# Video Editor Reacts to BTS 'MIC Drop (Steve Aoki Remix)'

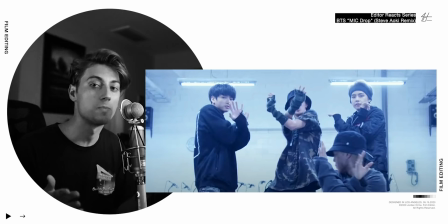246s
Lots of times I see editors do zoom transitions just because they look cool, but this is not the case here. Here we have a zoom transition that's motivated because of the choreography.
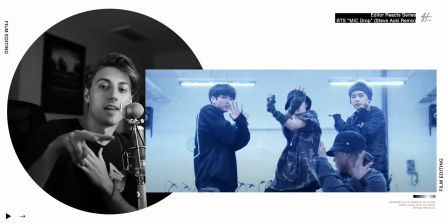256s
As their hands come out, the editor pulls back the camera with the zoom transition to reveal a new scene.
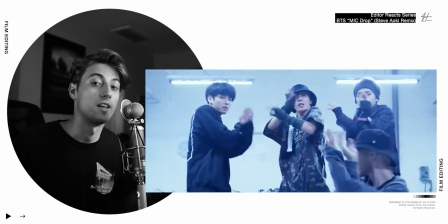264s
The reason that is good is because it's motivated by the choreography. It's not just a zoom transition just for the sake of the zoom transition
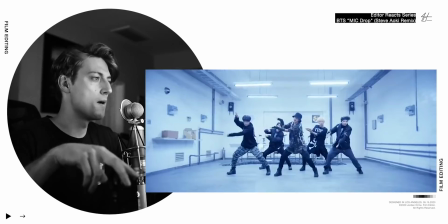276s
Add some jump cuts just to add those two members quick invert effect right there
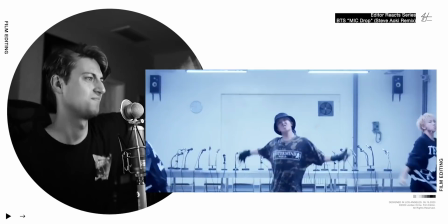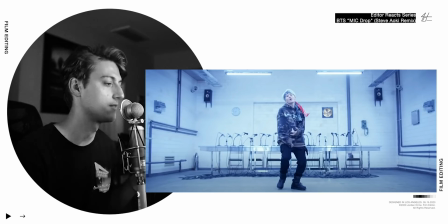288s
So we had BTS they're being interrogated They're trapped and then the next scene that we cut to is them in a prison block So they're
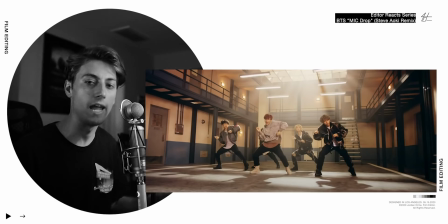295s
still using their music and expressing themselves blocking out the haters But they still feel imprisoned and entrapped by everyone around them
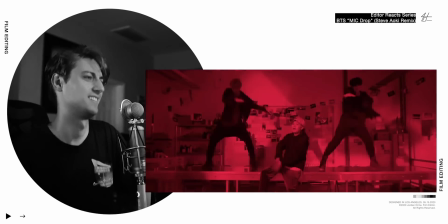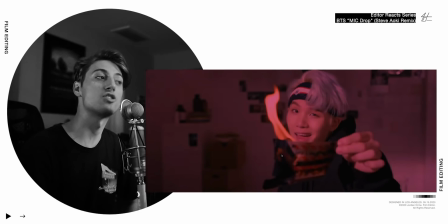311s
And then we have a scene with Suga in the dark room and he has this image of a picture that he lit on fire So it's like the media is taking photos of them. There's stuff getting documented all over the place But he's like nah, man, this stuff doesn't matter. What matters is the music It's all about what we're bringing to the table not the way that we look
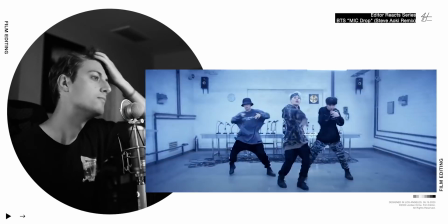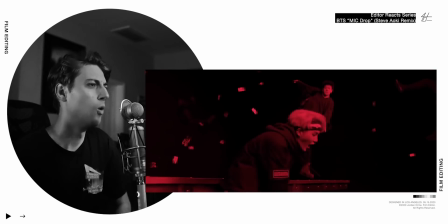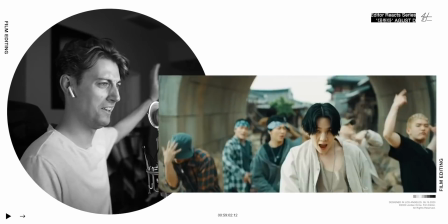341s
And if you like Suga go check out my reaction of Deja Pop right here One thing that I talked about in that video It's really
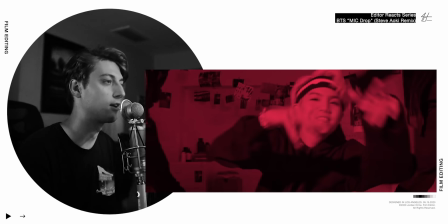348s
good to cut when there's an object that's flash in front of the camera Like right here as Suga throws his arms at the camera We cut to a nice wide scene and that visual distraction in front of the lens makes the cuts a lot more seamless
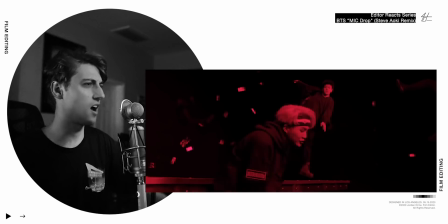364s
Oh my gosh, let's talk about this bro.
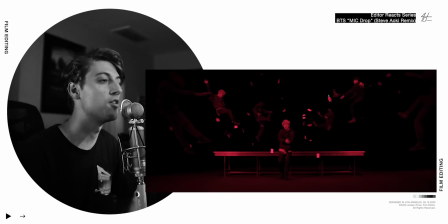367s
So it looks like here they comped a couple different shots together So they filmed this entire shot and the next two shots completely static The camera's not moving and they filmed a super slow motion shot with the boys on wires And they get pulled back and then they film a normal speed shot
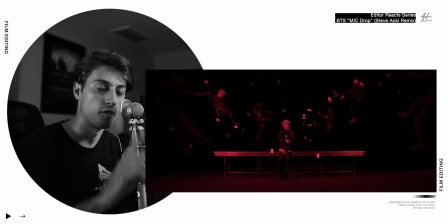383s
of Suga in the foreground wrapping So he's rotoscoped out and put on the front and then at the end This is the thing that sells it we
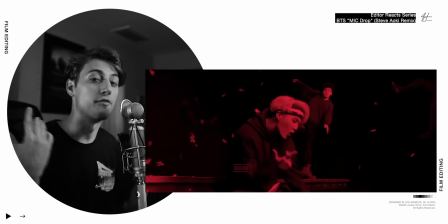389s
add a little digital zoom in post which makes it feel like the camera's moving So it feels like there's a lot of tracking and it's a
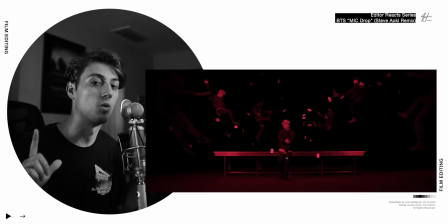396s
really complicated shot But really the camera was static the whole time and it's pretty easy to put the two images together
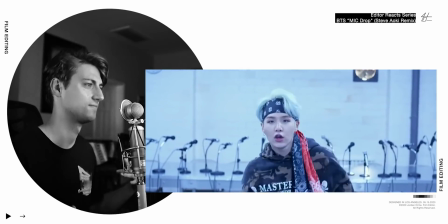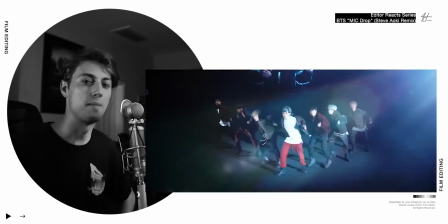414s
Hey! Same lens thing that I was talking about.
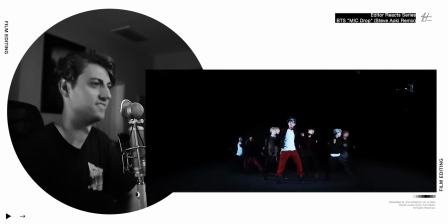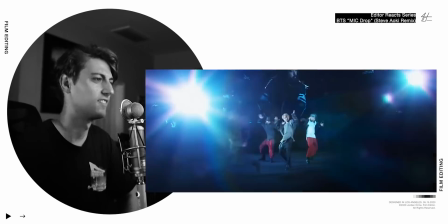422s
Freaking love Steve. I love this part of the song, bro. Oh, that's a sick effect.
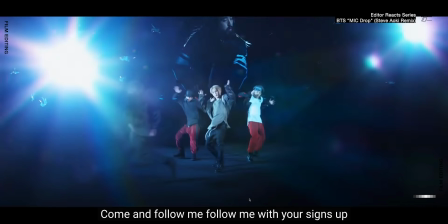429s
Let's check this out, y'all. So this shot in particular is really interesting. It looks like we have a normal shot with Jimin leading us of the members dancing.
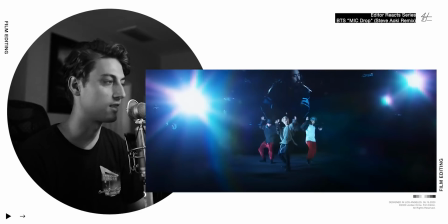436s
But in addition to that, we have an overlay. Look at this. We have a lot of motion blur over the top.
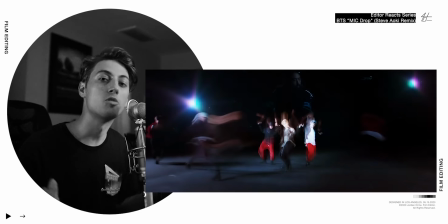441s
So it looks like they did the exact same shot, but they did it with a very low shutter speed So there's a lot of moving and like blurry motion over
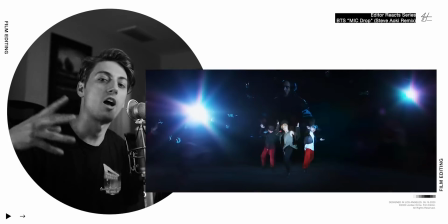449s
the top of it And then they throw that motion blur shot on the blend mode and flicker it on and off to the
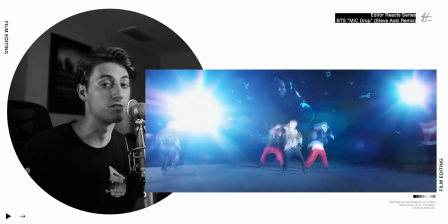454s
beat and it looks super sick
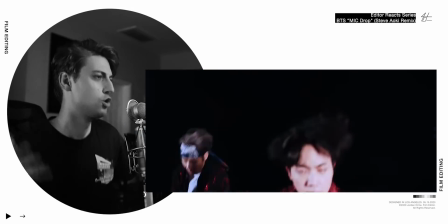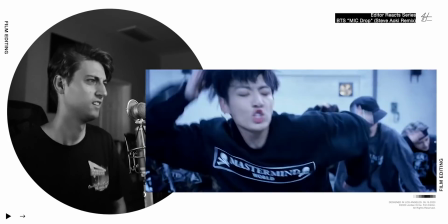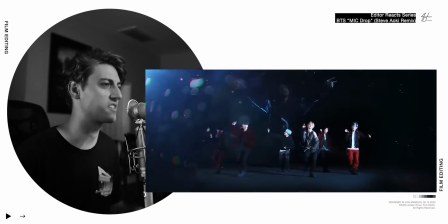469s
Oh That's a sick match cut
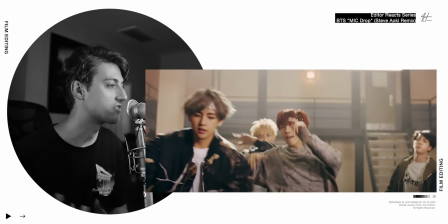475s
This isn't really editing but one thing I really like about director Wu style here is there's a lot more handheld motion Which creates so much energy in this drop
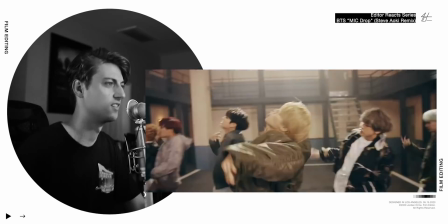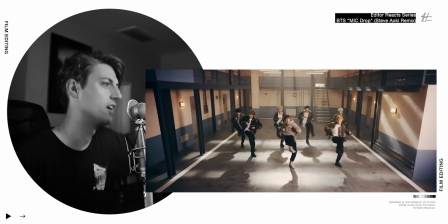490s Hey, hey, oh,
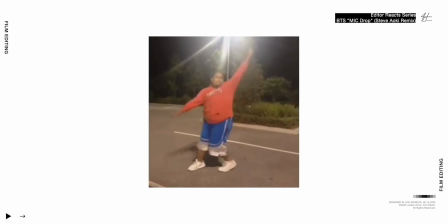497s
that's just some classic amazing K-pop dancing from an editing standpoint.
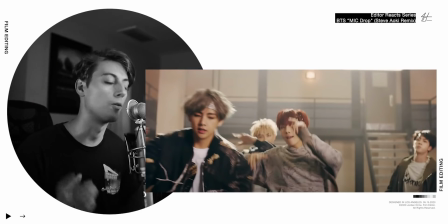505s
This is just how you freaking cut choreography people you show the wide shots to show the big movements and then you cut to close-ups to show the little facial reactions and lots of fun motion just to ramp up the intensity. So we're just cutting wide to close and cutting in between scenes and it's a freaking party to watch man it's
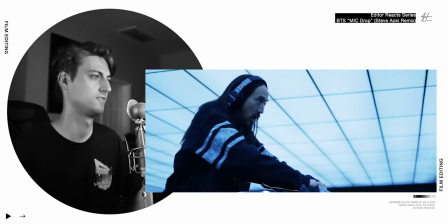522s
simple but it gets the job done yes
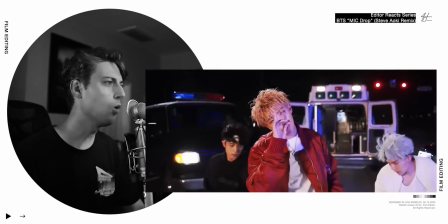529s
RM right here on those quick
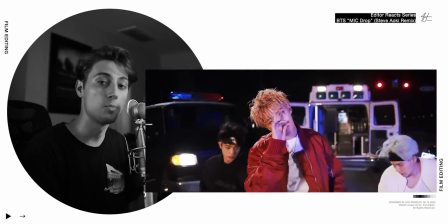534s
snare rolls we have a little effect and it's super easy to do you guys can do this anytime all
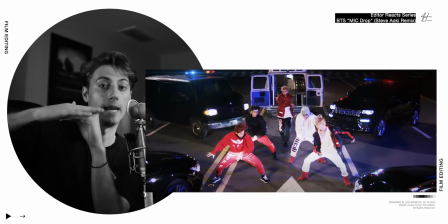539s
you do is you take the video clip duplicate it put it on the screen blend mode and then zoom it in a little bit so
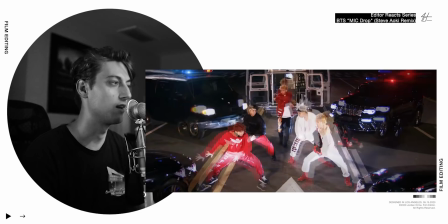546s
it's duplicated we're zooming in and we can see the outline of everything right here And then it just goes away and then we do it again right here
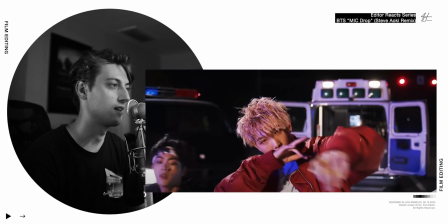553s
We got the outline and it comes out and that's it really subtle, but really cool to do
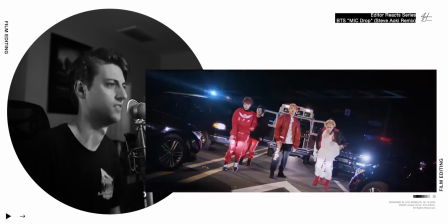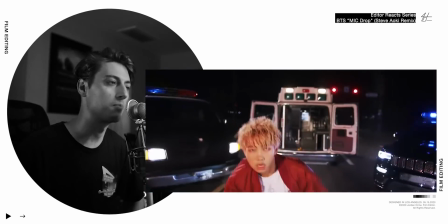563s
Talk about that in the black pink video go check it out
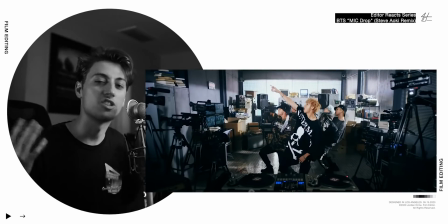567s
Hey So the scrutiny on BTS just gets more and more intense as they get more and more free So early in the video we had microphones on them And then we have cameras on them in the photos and now we have video cameras on them And there's just so much attention on them that they don't know what to do
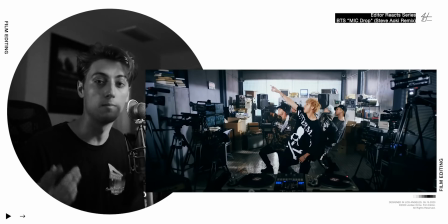584s
with it But they are still experiencing freedom in their music and expressing themselves really well
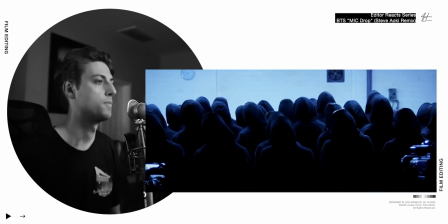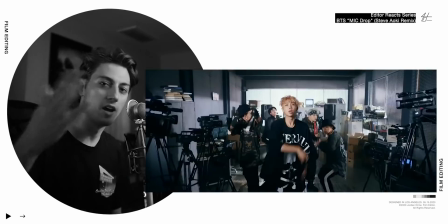599s
There it is throwing something at the camera cutting right there and
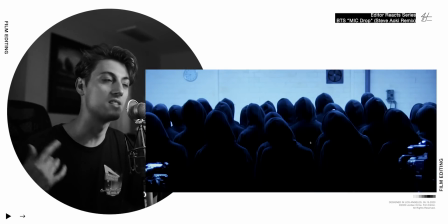604s
Also, it looks like we cut back to the hooded figures, but this time instead of just holding microphones They're kind of almost vibing to the music. So it's like the haters, you know They don't hate it anymore.
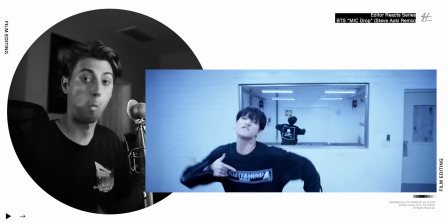616s
Hey Did the haters just disappear y'all? Oh, I love this shot bro
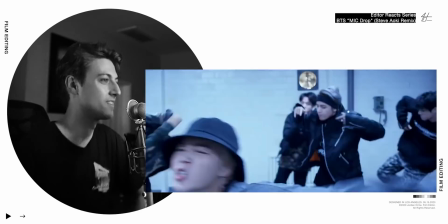627s
We don't need to cut man. We just keep adding dancers. It gets more intense. No reason to cut We have all the energy here
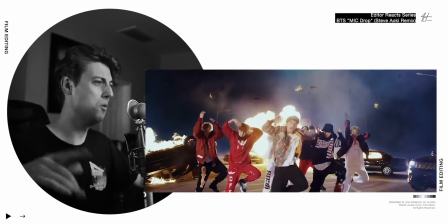639s
Ooooooooh
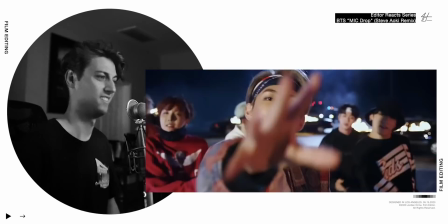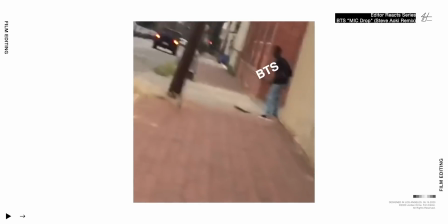645s
oh my oh my oh my god oh my god he on x games mode so in the pre-chorus we're in this super long shot as we keep
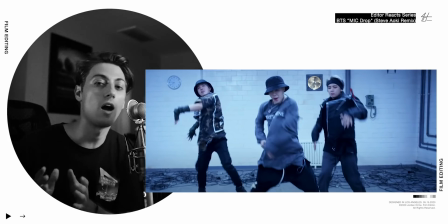653s
adding members and the energy keeps increasing what we love is that we contrast this really long shot that creates tension during the build-up with a bunch of fast shots right before we hit that chorus the fast shots are the climax
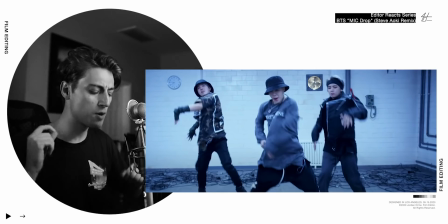667s
of the video so we want to save that super busy section for that moment.
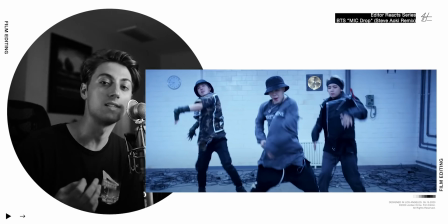673s
And we want to make that section feel even more busy by contrasting it with a really long shot. Always create contrast with your shot length to make your video feel way more impactful.
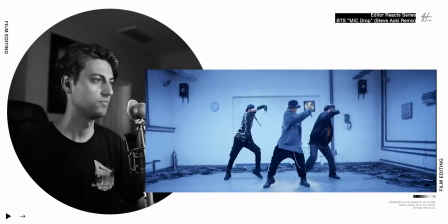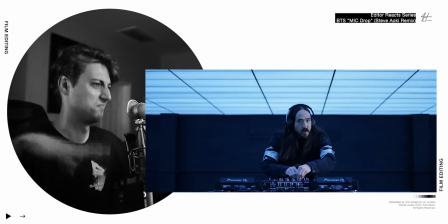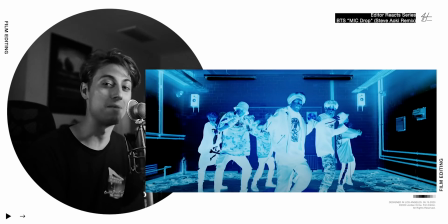697s
And then those really fast cuts are this insane match cut that you probably didn't catch.
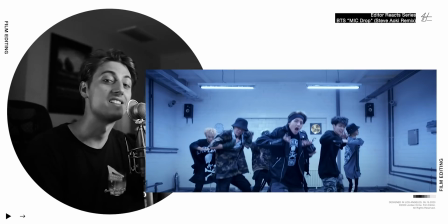702s
But look, we tell the whole story with these fast cuts. We start in the interrogation room and Then we go to the street where all chaos
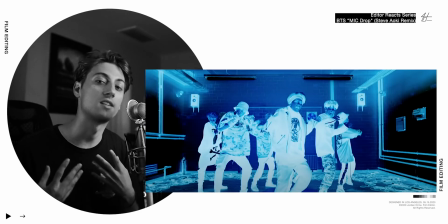709s
has broken loose and in order to blend these shots together We have invert effects that look like this
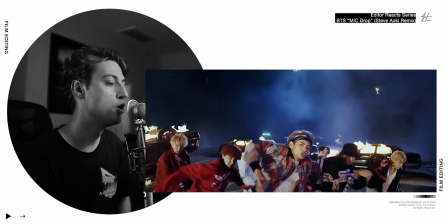714s
So we just flash the invert on and off and boom we're in a new location. Look at this match. Look how they matched it so perfectly Boom It's time for bts to take over the world and spread the fire
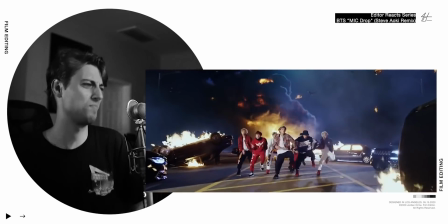728s
Oh We love freaking explosions y'all
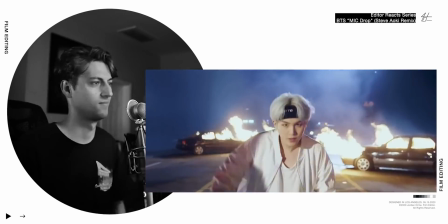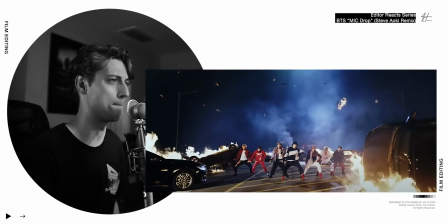739s
Okay, we got bodies This is my theory. I don't know if it's right.